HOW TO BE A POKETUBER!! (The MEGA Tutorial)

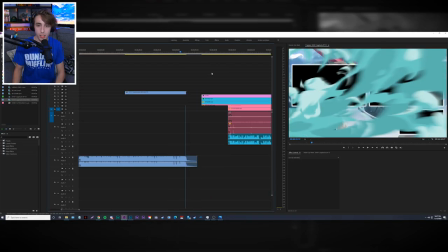(33:04)
But typically with these intros, it's pretty easy to actually get it in the episode. I just import the MOV file.
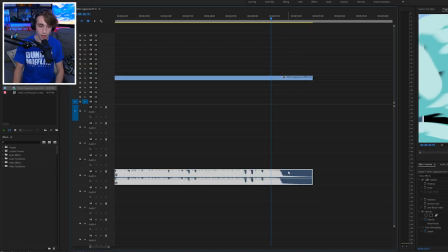(33:09)
I go ahead, I actually unlink the video and the audio here, and I put the MOV on the same track as the layout.
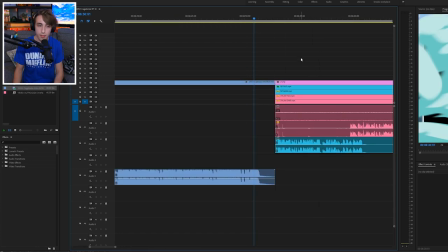(33:18)
Then I go ahead and I drag everything back like this. And now the reason why I'm doing this is because the layout actually has to come in a little later.
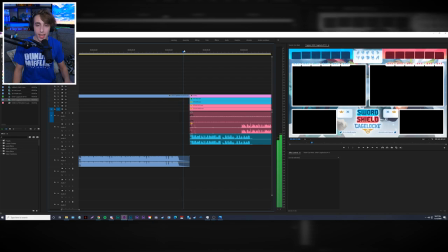(33:27)
And I try to, like, as you can see, the layout animates in. So I want that animation to finish before I actually come in to the real layout.
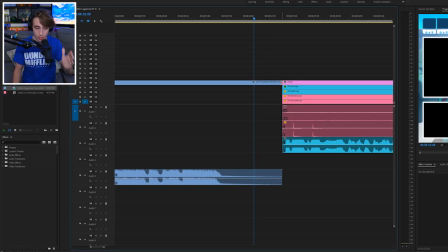(33:35)
As you can see, I just added a cross dissolve here. And the way I do that is just by selecting the cut, hitting Shift D. That'll go ahead and add your default transition in there. So basically, I want to fade out the intro after it's transitioned into the actual PNG layout.
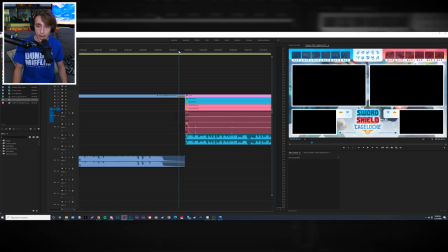(33:51)
And the most seamless way to do that is to just line it up here, add a cross dissolve, which you can see will just, you know, once it's done, it just transitions in.
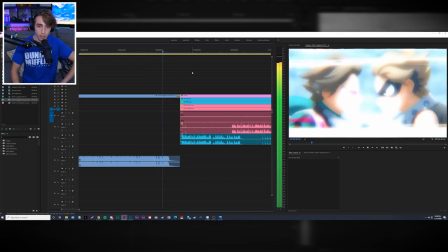(34:00)
But except, you know, obviously having this look like this, you guys can tell. Hey guys, it's super jaggedy, right?
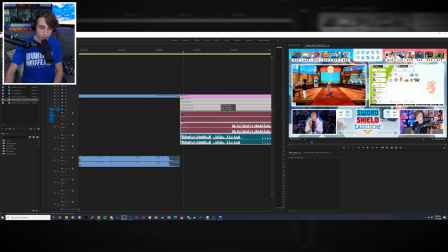(34:08)
Like it doesn't look good. So then what I do is I take all of the clips, the actual footage, and I will drag it
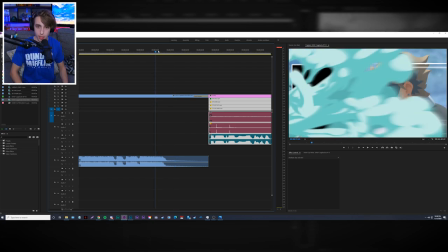(34:14)
back to the first frame where you can actually see the clips.
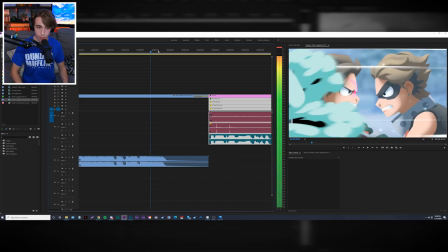(34:20)
So if I go back here, let's see. I gotta wait for all that black space to be gone.
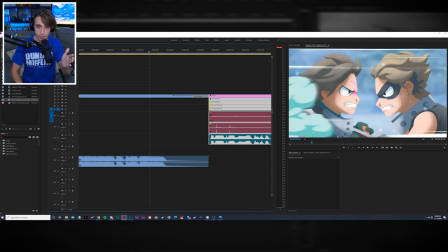(34:27)
Okay, so right here is the first frame, as you guys can see, where you can actually see through the smoke.
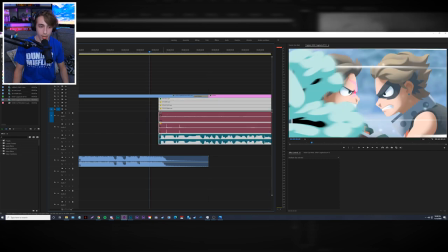(34:34)
So what I do is I drag this here, and I want the audio to kind of come in at a good time after the music ends. So typically what I'll do is I'll have the audio come in right after the music here. I'll kind of line this up, and then I'll drag out the video, just so that way it's more seamless. So now if I play this back.
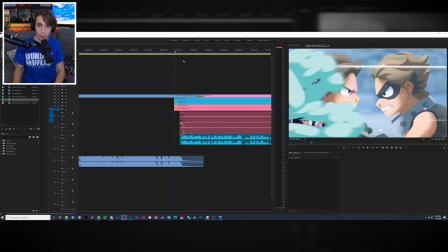(34:52)
Hey guys, as you can see, it looks a lot better because not only is it coming straight out of the intro, but the audio also lines up with right when the music ends.
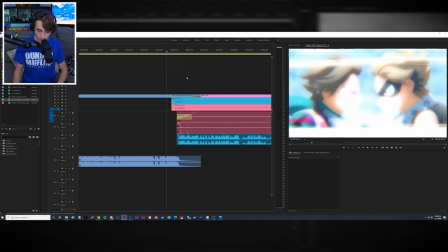(35:00)
I also go ahead and I fade in the game audio, just, you know, make it a little more seamless.
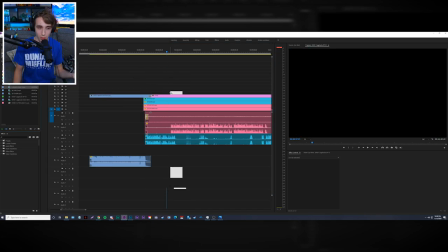(35:04)
So now, as you guys know, I always put this little Lapras logo at the beginning of all my videos.
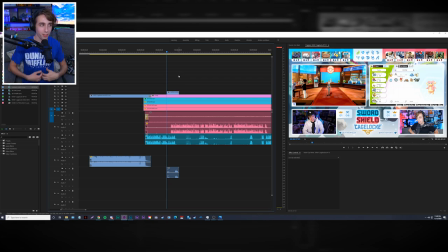(35:10)
I really like the way it looks, a little bit of a branding thing, right? And so what this file actually is it's kind of the same thing as the intros, where it's just an MOV that comes up and then glitches out.
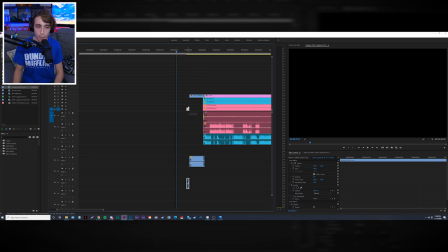(35:21)
So it's super simple, it's transparent, which is really nice. So what I'll do is I'll put it typically, like I don't really have like a set plan with this logo.
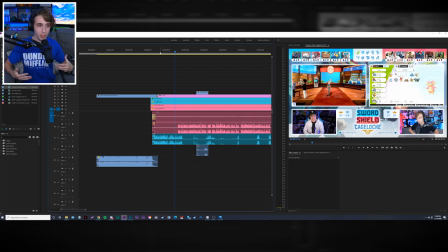(35:30)
I typically try to line it up with when the first person says, hey, welcome to the video, you know? That's kind of just a preference thing. So I won't put it in at the very beginning here.
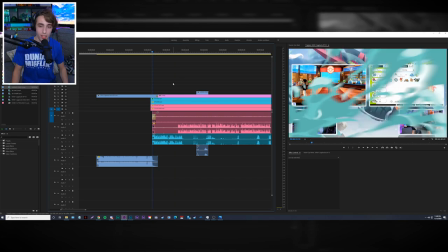(35:41)
I'll probably wait to put it in when Dylan says, hey, welcome to Cage Lock.
Hey guys, I have nothing to beat this Metagross.
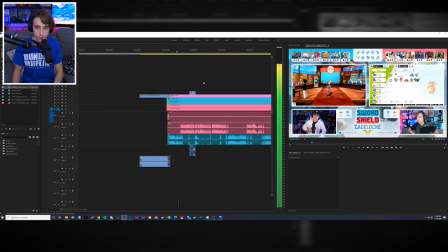(35:47) I'm looking at my PC. It's a travesty, quite frankly. Hi guys.
So yeah, when he says hi guys, I just think that's really funny to have it line up with that. So that's typically what I do. And like the timing of it changes depending on the video.
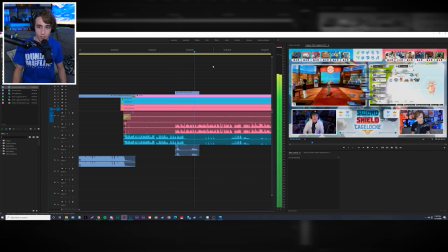(36:00) Quite frankly. Hi guys. I just spent 2 hours trying to get Earthquake the TR, and I've learned that you can only get it from Watt Sellers.
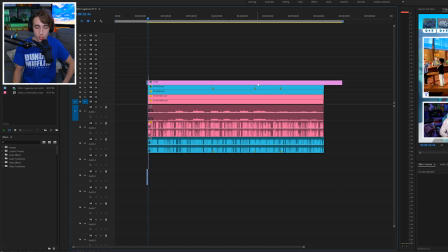(36:06)
The next step on our list is just going through to our timestamps here, which luckily we only have three, and doing them. Typically, an episode will have like, I don't know, anything from like 5 sometimes to 10 if we're feeling crazy.
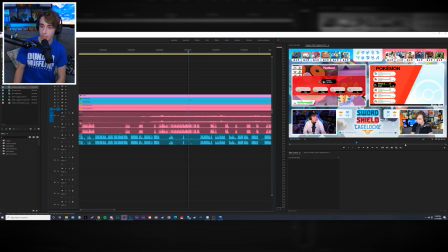(36:19)
This episode's kind of an exception. There's really not a lot to do here, which is nice. Also, if you guys are having playback issues, which I am because I'm recording while I'm also trying to edit here,
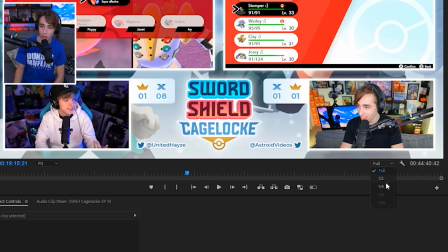(36:28)
so this is not good for my PC, but you can also go ahead, you can go over here and just lower the playback quality. So if you have it on full, try dropping it down to a half, and obviously it'll play back in lower quality, but it should at least play back.
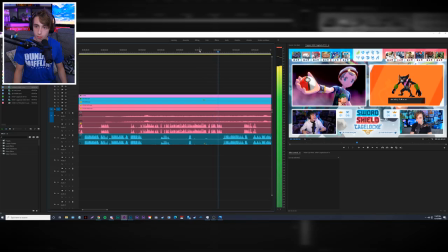(36:41) You got the lucky egg held item, yet I can't even get these legendaries. You got the Master Ball held item.
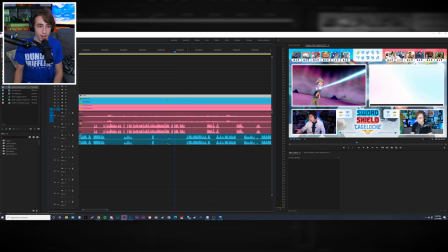(36:46) You got the luck.
So as you guys can see right there, I go ahead and I switch out my Zoroark for Zarude.
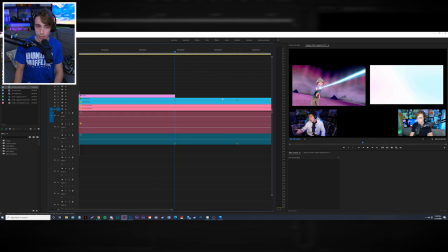(36:53)
So we're gonna go ahead, we're gonna make a cut there. We're gonna delete the rest of the layout because we're gonna have a new layout take its place and, you know, keep moving forward.
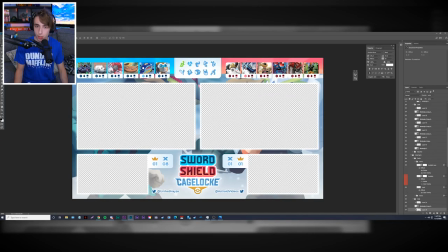(37:00)
So let's go over to Photoshop here. We're going to just pop, delete Zoroark.
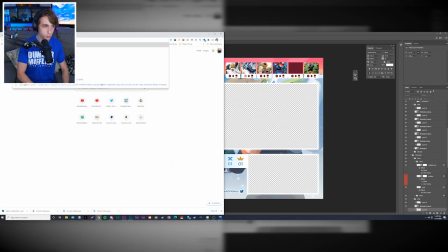(37:05)
Go over here, find Garude Pokemon card.
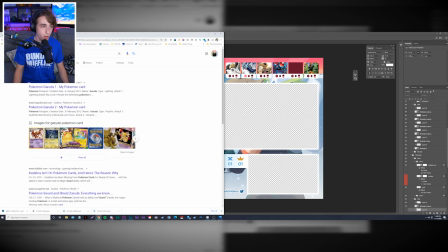(37:11)
Easy. Let's see what we got. Let's go to images here.